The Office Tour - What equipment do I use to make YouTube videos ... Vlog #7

So I'm going to show it to you here on my phone here, so that I can actually, this is the camera just standing there in front of me.
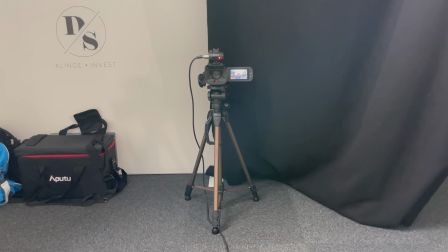It's a Canon camcorder, and I think the quality coming out of this camcorder is just fantastic.
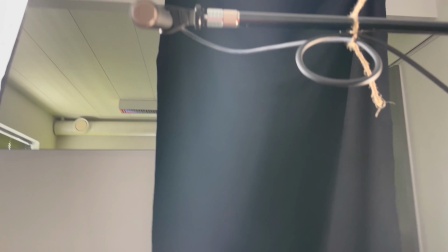I have my lights over here, I have my mic here,
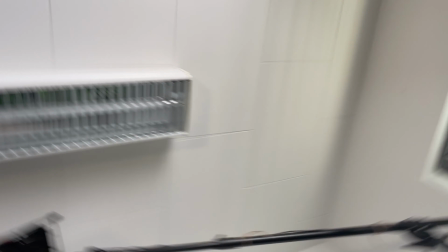I have my pen light over there, and I have a light up there as well. You can't see that on that camera there. So the secret to making good video is coming into 2 things. Actually, it's the sound, and most of all, of course, you need an okay camera, but lighting is very important. So now we're going to have some fun. Oh, I forgot one thing here. We have a Phillips Hue lighting box over there,
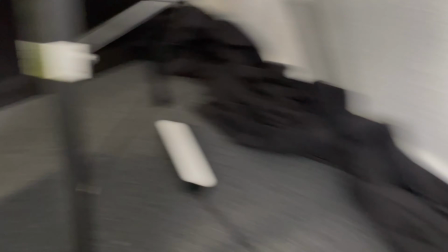and I have some lights behind me here as well. Just below there you can see the lights up there, and I have a light bulb up there as well. So now we're going to have some fun turning off and on some of the lights here. So first of all, I think I'll do it all in darkness just to show you how much it really matters.
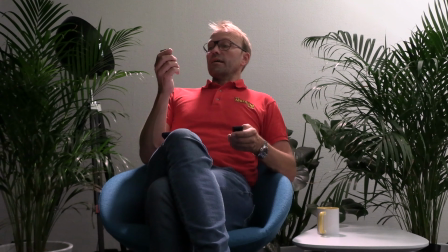Okay, so yeah, I have this light coming from above.
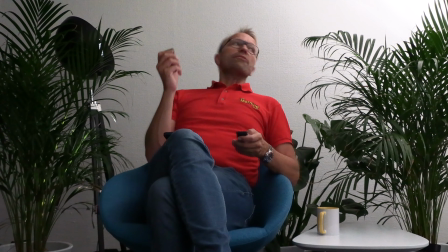I'll just shut that one off as well. There we go. So now all the light in the room is actually turned out.
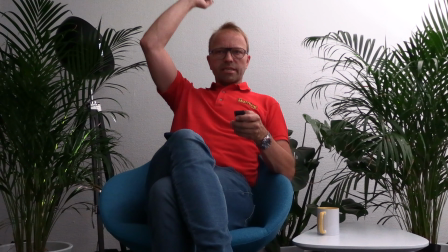The light that you can see is light coming in through the windows, even though I had blinds down here.
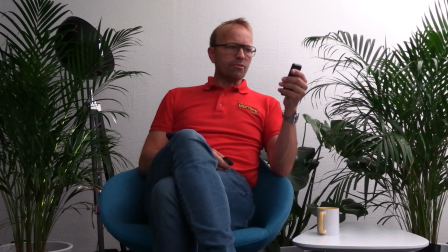So let's turn on the main light over here. There we go.
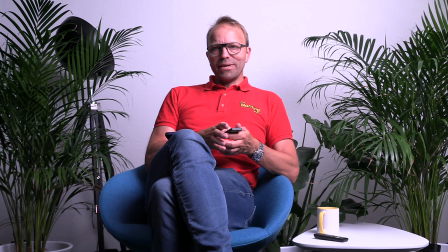And it makes some kind of dramatic picture here, because I have this black side of me now.
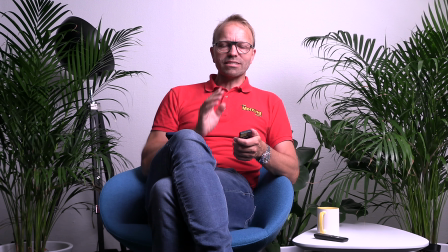I got really much light on one side of my head, and the other one is in the dark.
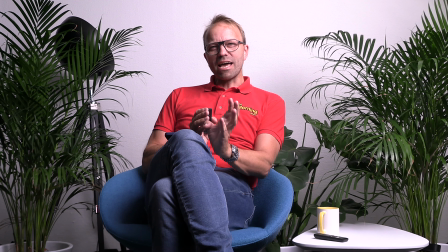So I want to, on this video here, I don't want this dramatic look, so I'm going to turn on the other light there as well.
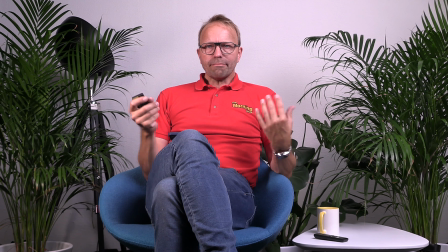In order to make me glow and stand out of the frame, it's a good idea to have the light turned on above.
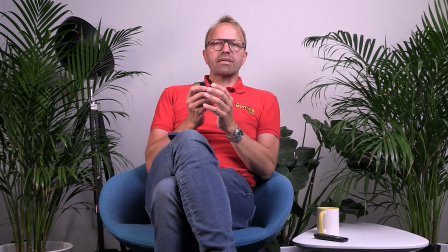It might not seem like a big thing to do, but it really helps you making your picture better and more beautiful,
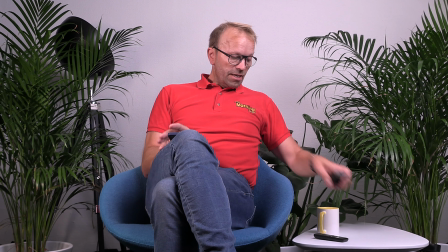and it will make you stand out in your movies that you're going to do. So now we're going to have some fun here.
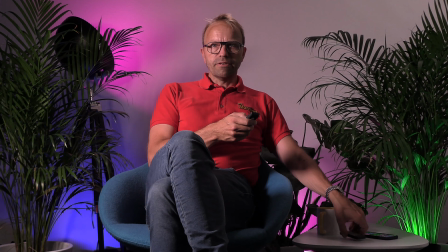I'm going to turn on the Hue lighting. There we go. And this is my normal setup when I do my videos here in Denmark, which is not vlogs. It's a learning channel where you can learn about e-commerce and stuff like that. So, but I'm not going to drag you through that today.
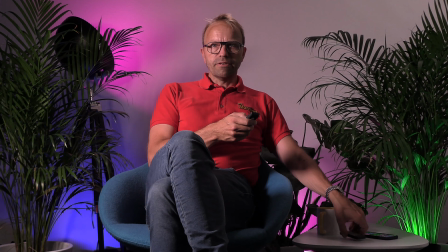It was more or less just an office tour. I hope that you enjoyed it. Let's have some more fun.
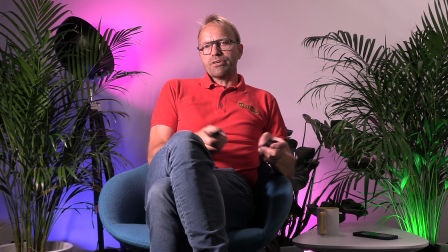Let's just, for fun here, turn off that light there, and then we go dramatic here in the end of this video here. If you like what you saw and you would like to follow my daily life here in Denmark, I would be really happy if you would like to give me a like on this video, click on subscribe, and hit the bell, and you will get notifications in the future.
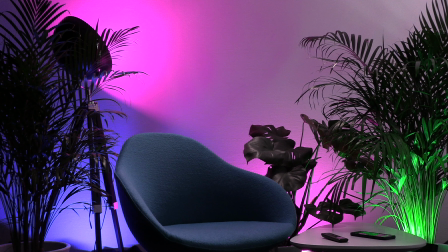I hope to see you soon again here on the channel. Have a good one. Bye.